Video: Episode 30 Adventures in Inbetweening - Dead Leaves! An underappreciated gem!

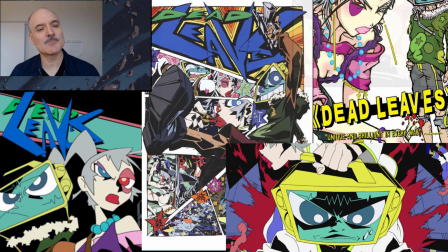0:00 All right, welcome to episode 30 of Adventures in Inbetweening. Today I'm breaking down a 28-second sequence from the opening of a film called Dead Leaves,
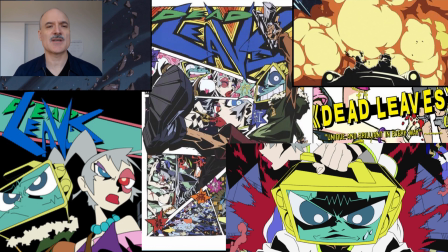0:08 a phenomenal 2004 crazy, messed up, kinetically frenetic piece of insanity that continues to inspire today.
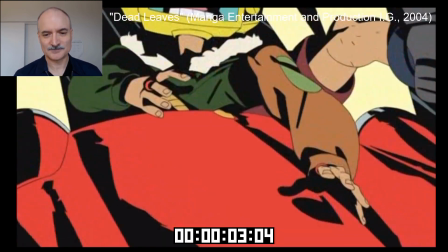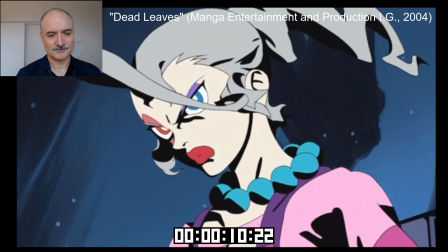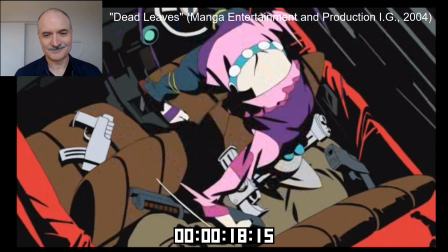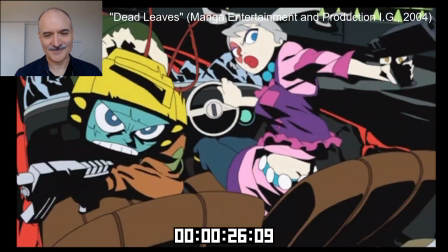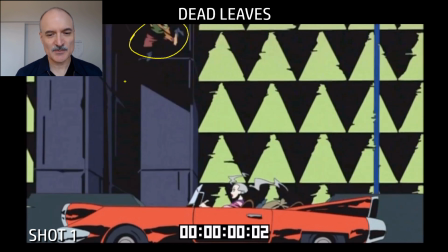0:46 That's pretty nuts, right? Let's take a look at why this sequence works so well with the use of cameras, color, contrast, and composition.
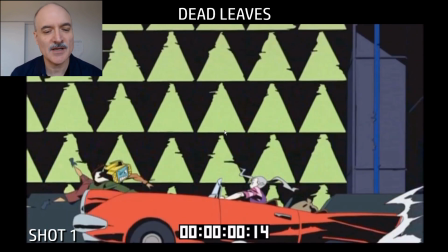0:53 Now you can see what's going on here. We have our two main characters, Retro and Pandy. Retro's got the TV head.
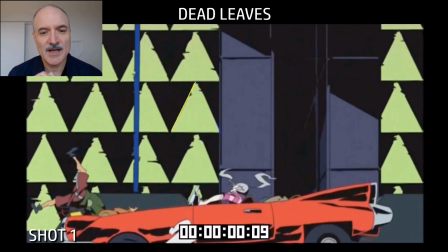0:59 He's coming along. He's panning. Now actually, look at the background here. They're doing something fascinating.
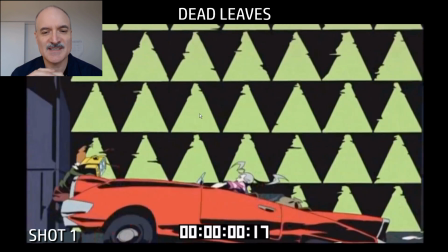1:04 Look how I'm skipping every two frames here. The background is in exactly the same spot. That's very intentional. It's creating a strange strobing effect, which we would normally want to avoid.
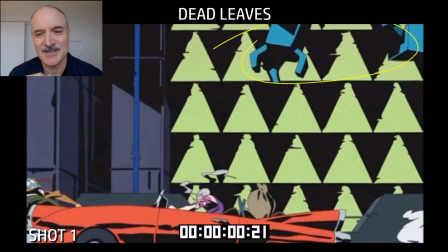1:14 But they're doing it on purpose here. Just very experimental, and I think it's very cool.
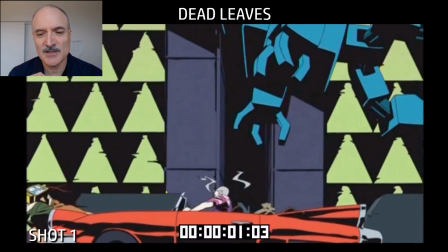1:19 Here we have the robot coming in. Really clear silhouette. Really nice, you know, nice shapes and everything there.
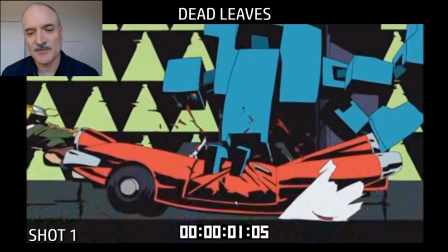1:25 And then, boom, on the car. The car's off screen. We have to pan down very quickly, just on that one frame, to see the car.
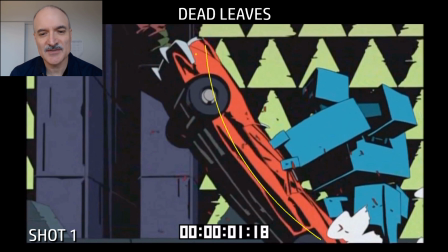1:34 It's all very challenging visually here. It's giving us a lot of information in a very short amount of time.
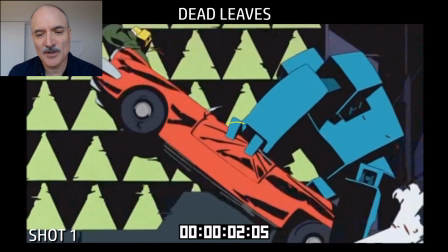1:40 See, the car is being pushed up. The door of the car is being all bent by the hand of the robot.
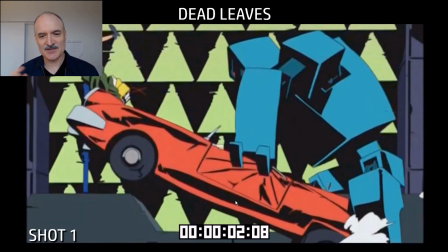1:46 It's just this sense of crazy destruction and fast moving.
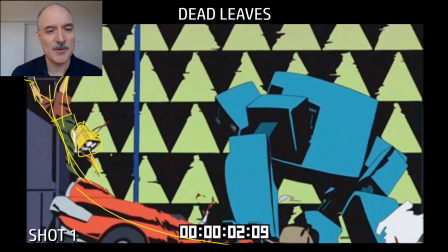1:51 And again, with the strobing background, that's helping, not helping us focus, but it's giving it this sense of energy.
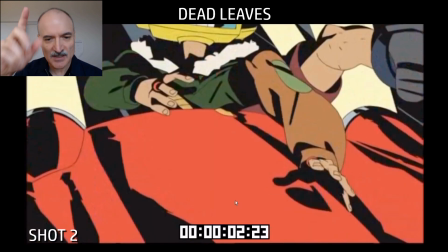1:57 You just saw with Retro's shape there and his line of action, it was following the car.
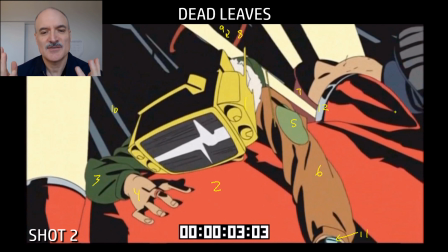2:03 Okay, now we're on to shot two. Look at the number of colors we've got here. 12 colors on this entire composition.
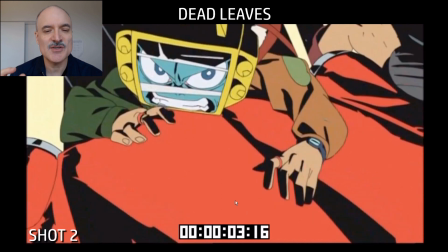2:11 It's just, they're making such good use of so little, and they're doing it intentionally.
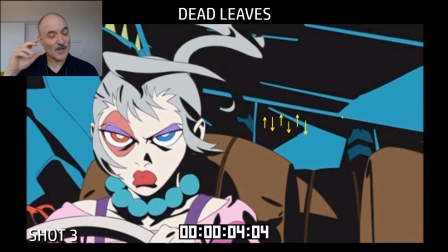2:16 It's wonderful. Okay, shot three here. Now, what we want to do here is we want to focus on Pandy's face and the action that's about to happen.
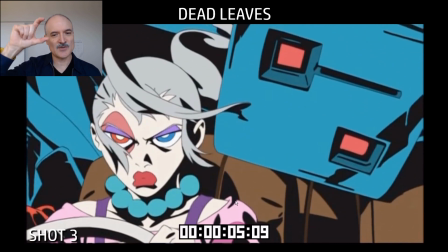2:23 So the camera move, the camera shake, is literally just 1, 2, 1, 2, 1, 2, 1, 2, 1, 2, 1, 2. Now her
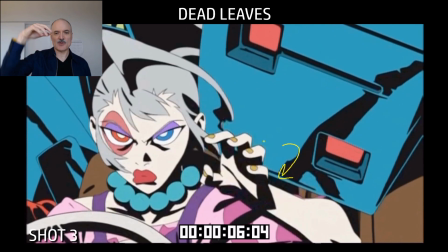2:30 hand's going to come up. As her hand comes up, her fingers are dragging behind. Now the wrist is going to reverse. Fingers continue.
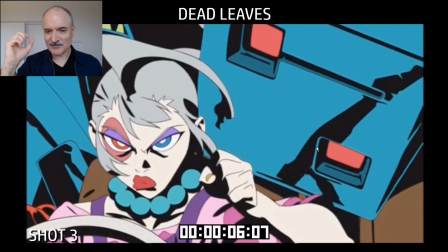2:35 Then we see the fist. That's all happening really nice and quickly. And then we get, again, the wrist leading.
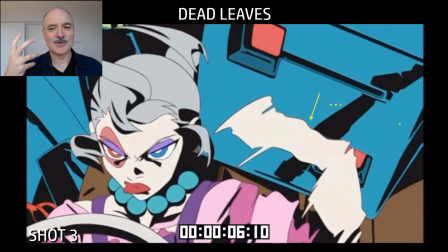2:42 Now we're going to have one frame of blur. And then we're going to go into flash frame.
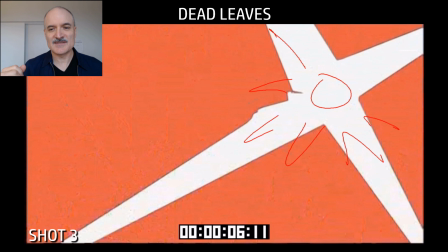2:49 Crazy designs. Very cool.
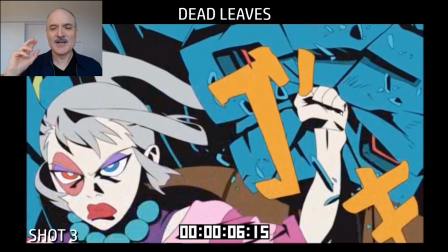2:54 And then, boom, we go right to the action here. Just that one frame, just to show, hey, something happened there.
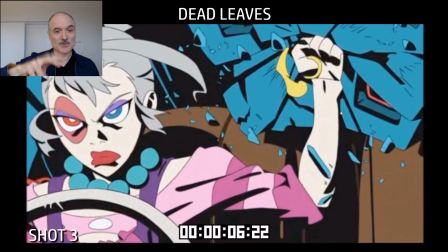2:59 Here's where to focus your eye. And now the camera moving up and down is about three times as intense.
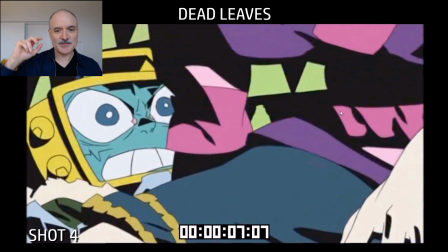3:04 It's the same frequency, up, down, up, down, up, down. Now we're going to shot four here. We're starting on Retro. We stay on him for two frames, which is really interesting.
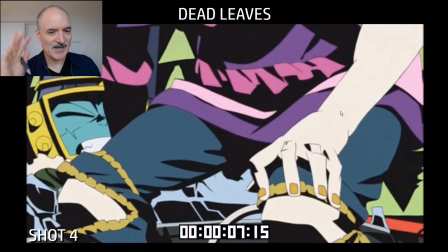3:14 And then we do a three-frame smash out, instead of just smashing out from the beginning. Now Retro's going to look up.
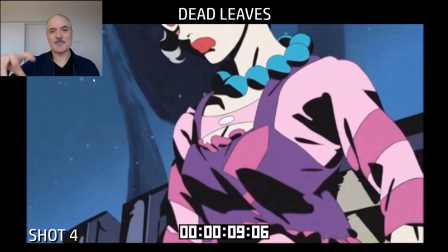3:20 We're going to follow his eyes looking up. We're going to pan up and say, hey, whoa, Pandy's, we haven't seen her fight yet.
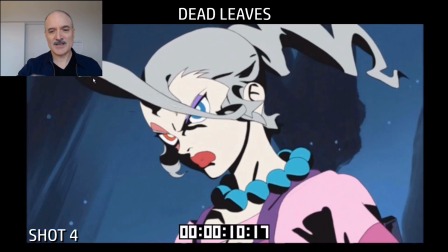3:26 She's actually super powerful. And the only thing that's going on here is the background panning and the clothes and the hair ruffling in the wind.
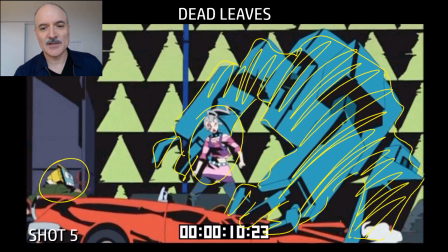3:33 Now we go to shot five. Really clear silhouette here. Look at how the robot is surrounding Pandy.
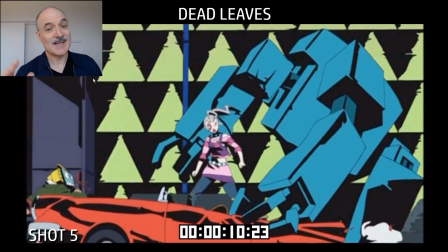3:41 It's such a strong, solid silhouette to start off the shot. And again, we've got that strobing background happening behind us there.
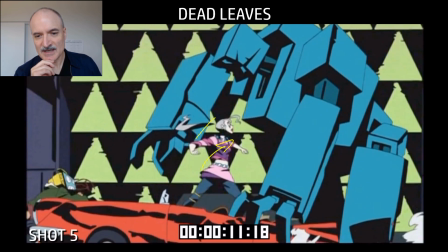3:48 So Pandy is moving, getting ready to punch here. And you see the camera isn't doing the shake now.
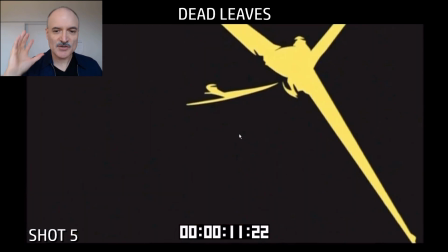3:55 We're not in the car, and we just want to show the action as clearly as possible. Here's the first frame. It's like, what just happened there? We don't even know what happened because we didn't see Pandy punch it.